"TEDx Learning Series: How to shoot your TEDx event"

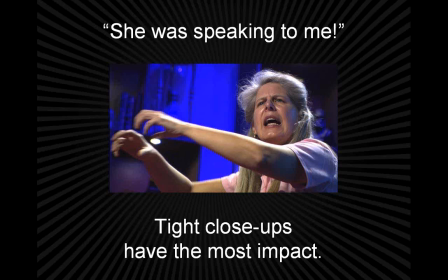when you're watching a movie in the theater or when you're watching a movie on your iPhone or on the web, it's that type of really kind of close shot of a person speaking to you becomes a very intimate
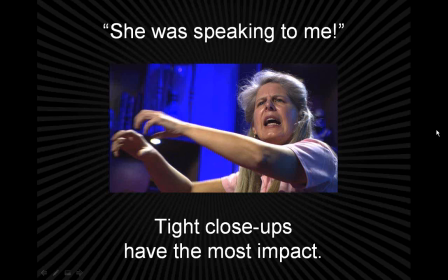experience. And that's partly how we sort of hide in the emotion. That's how we hide in the fact that, what they're saying is very important. And they wind up sort of reaching through the barrier of the computer screen to the viewer on the other side.
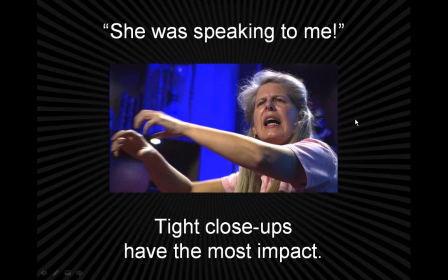Like when you're in the room where someone's speaking and it's really passionate, and you get that lump in your throat or it's that aha moment, a big part of it is, because you're focusing in on that speaker and really connecting with them.
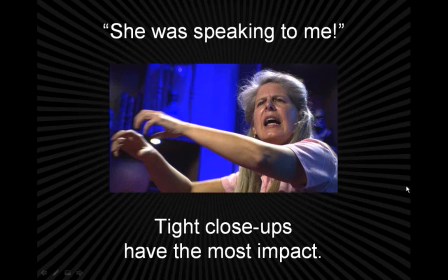And through editing, we guide the viewer online to have a similar experience.
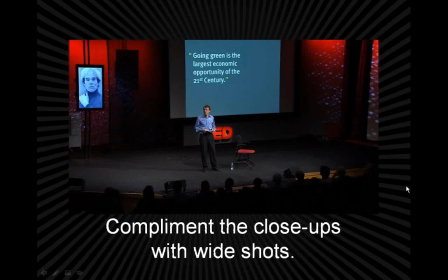Of course, aside from these close-ups, you want to complement them with considerably wider shots. And those kind of balance things out. Also, they're great for editing. You've got something to cut away to. Having a couple other angles are really helpful.
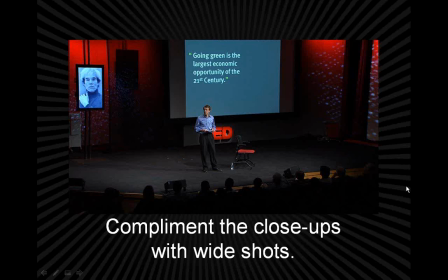This image up here is from a talk by John Doerr about the environment and about global warming. One thing that I particularly like about it is how clear his slides are that are up on the screen behind him.
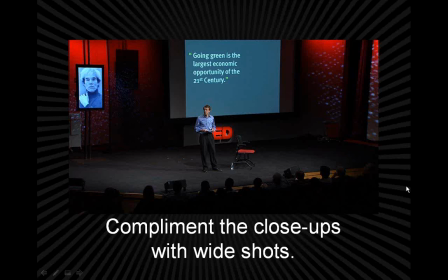So, anyone at the back of the room or even on a small computer screen can read that slide. And of course, that comes to a question that I get hit with all the time, which is, why do we cut away to slides when you're watching TED Talks?
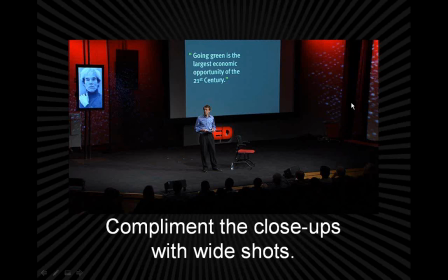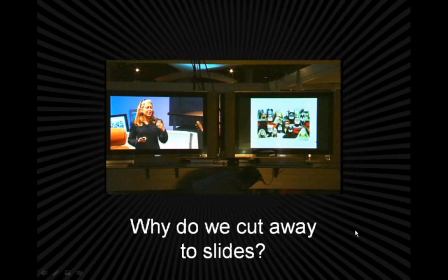So when you're at TED, we often have simulcast rooms, and those of you who have been to TED Active know this as well,
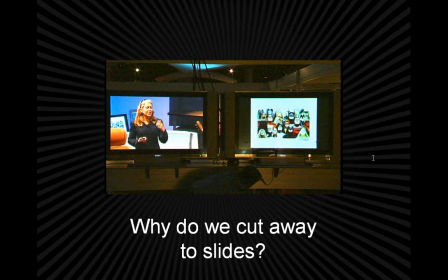and some TEDx experiences also have simulcast areas where we'll have two parallel feeds of the presenter and the slides going side by side. And when you're kind of in that live experience, you can shift your focus from one to another, and it's a really organic process.
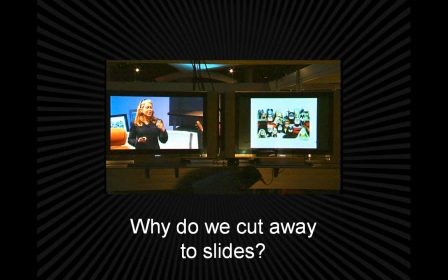When we're posting talks online and we're editing talks for TED.com, the slides are actually incredibly useful tools for us because we don't just, one thing I want to quickly say as an aside is,
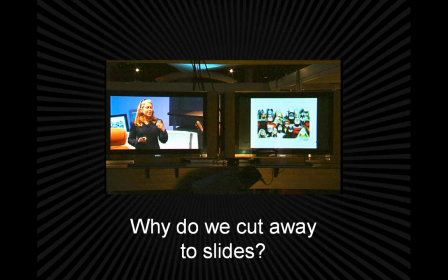when I talk about editing TED Talks, we don't chop them up and create sound bites and turn them all upside down on themselves. But what we do is we try and really tighten the speech. So if a speaker kind of stumbles over his or her words, like I was doing at the beginning of this talk,
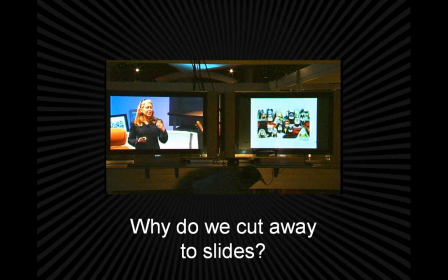we might cut out some of the ums and ahs, or we might cut out some of the sentences that start and stop. And, if a speaker accidentally spills water on his shirt, picks his nose and pulls up his pants within a 20-second window, we might cut some of that stuff out.
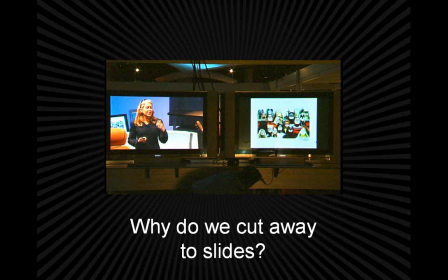That actually happened to a TED speaker a few years ago, and I won't say who it was, but we hid all of that with a slide. So the slides are really useful when we're editing. And that's why we cut back and forth.
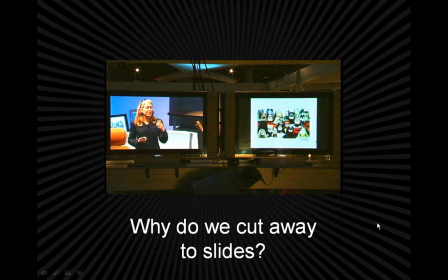And also additionally, we can really time the moment when we cut away to the slide from the speaker and back and forth. It's very easy to be distracted when you're watching a video online, and this is just one more
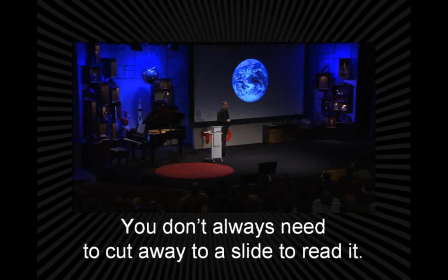kind of trick up our sleeves to sort of guide the viewer.
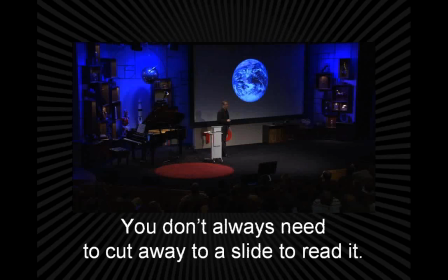Of course, you don't always need to cut away to a slide to read it, and here the shot of Al Gore is incredibly powerful, and for certain presenters, such as Al Gore, such as the shot you saw earlier of John Doerr, the slides really can speak for themselves, and in some ways it's
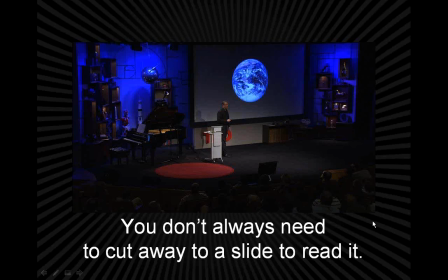even more powerful to see the person standing before the slide. So the great thing about TED is, we've got a lot of cameras that we use to shoot the main stage with, and that's not always something you're going to have at a TEDx event.
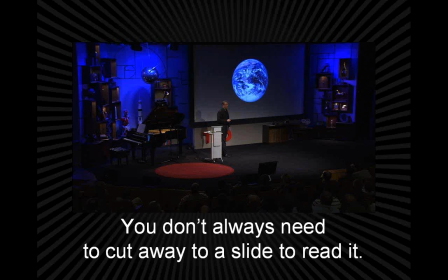But when you have that, when you have the sheer quantity of cameras to allow for multiple close-ups, in case the speaker is pacing and turns away from the camera, you can cut to another angle and they're looking right at you in that camera, or you cut to this kind of wide shot where it's more dramatic and you've got this powerful image behind you.
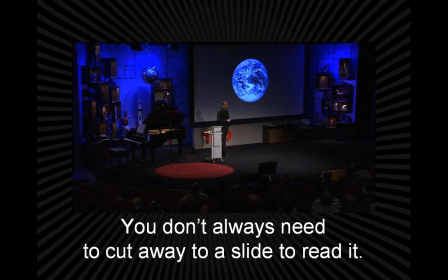It really creates a better picture of what's going on.
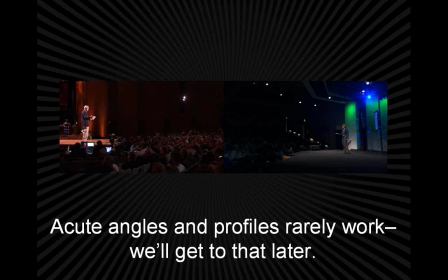Of course, there are some angles that are not useful at all, like really acute angles and profiles of TED speakers don't always cut well with the
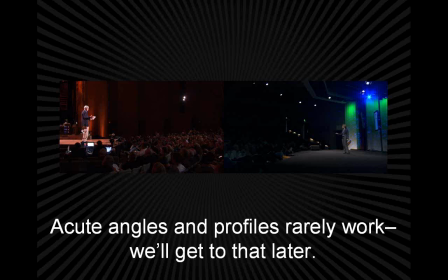two sort of key shots that I was showing you before. And one thing you really want to keep in mind is that these shots, if you look at them right now, are actually kind of beautiful. And your camera team will love getting shots like those.
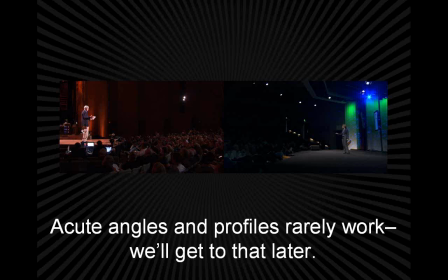And in the room, when everything is happening, this is a great camera position, and it looks awesome in the viewfinder. But as soon as you try and connect it with this like tight shot of someone's face or this wide shot, the angle is so drastically different that it just kind of feels like a bit of a hiccup in the edit.
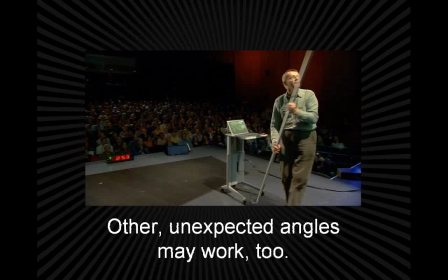So you've also got to think about the big picture when you're framing the shot. The flip side of that, though, is there are certain unexpected angles that might work really well, too. Like here's Hans Rosling at TED 2009, and we had a camera on stage behind him kind of shooting over his shoulder into the audience.
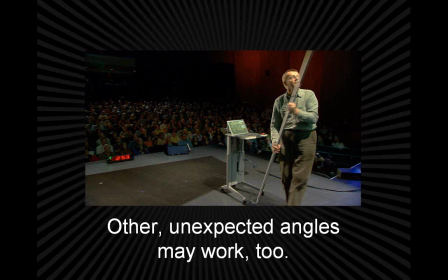But he's a really dynamic and versatile speaker, and he'll often turn around and run up to the screen. And you can see that when he turns around and runs to the screen, we then have that great shot of him looking right at us, right into the camera.
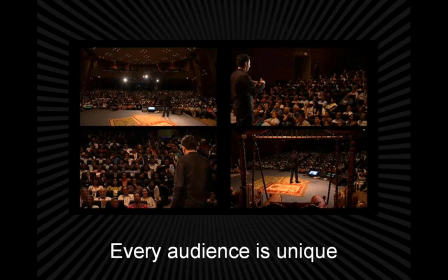And we've got that stronger connection with Hans. Which brings me to the audience in general. Every audience is unique at the different TED events that we have,
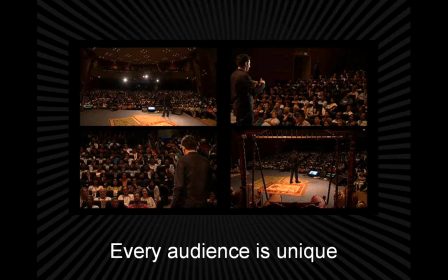whether it's at our main conference in Long Beach or our global conferences or a TEDx event. And one thing that is really encouraged is that you get some footage of the audience.
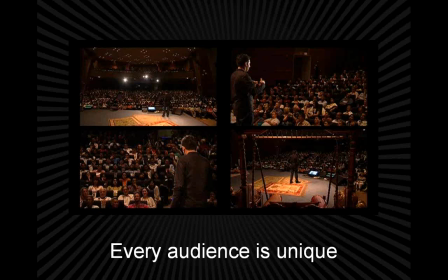And you can do this with a dedicated camera on the audience. You can do this with a camera person who's shooting a variety of audience shots. You can do this with a camera that's mainly on the speaker but occasionally turns away to just get a glimpse of the audience now and then when it's necessary.
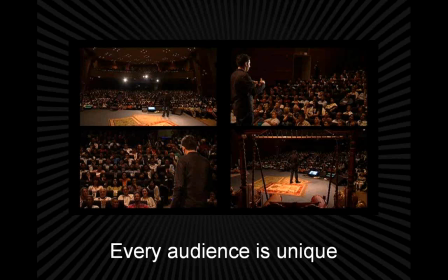But it's kind of nice to show the audience at some point in the presentation. And the reason I say that is because now that TED has expanded so dramatically, now that we have TEDx events where you might have 15 people in the room or you might have 1,500,
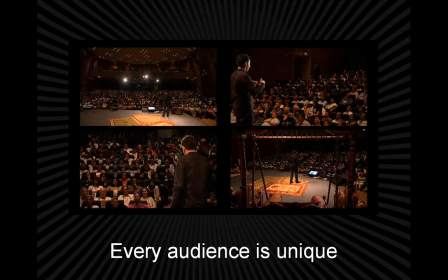it's great to get a sense of just like who's the speaker talking to, and how's everyone responding to that.
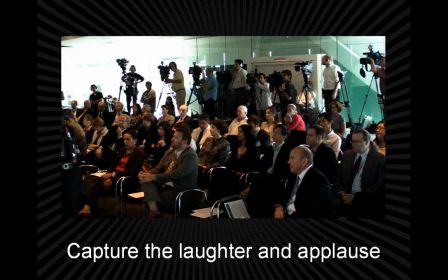Also, sometimes the speakers are so dynamic that you get a standing ovation. It's rare when you think about it to have an 18-minute kind of academic lecturer get a standing ovation anywhere but TED, and it happens all the time.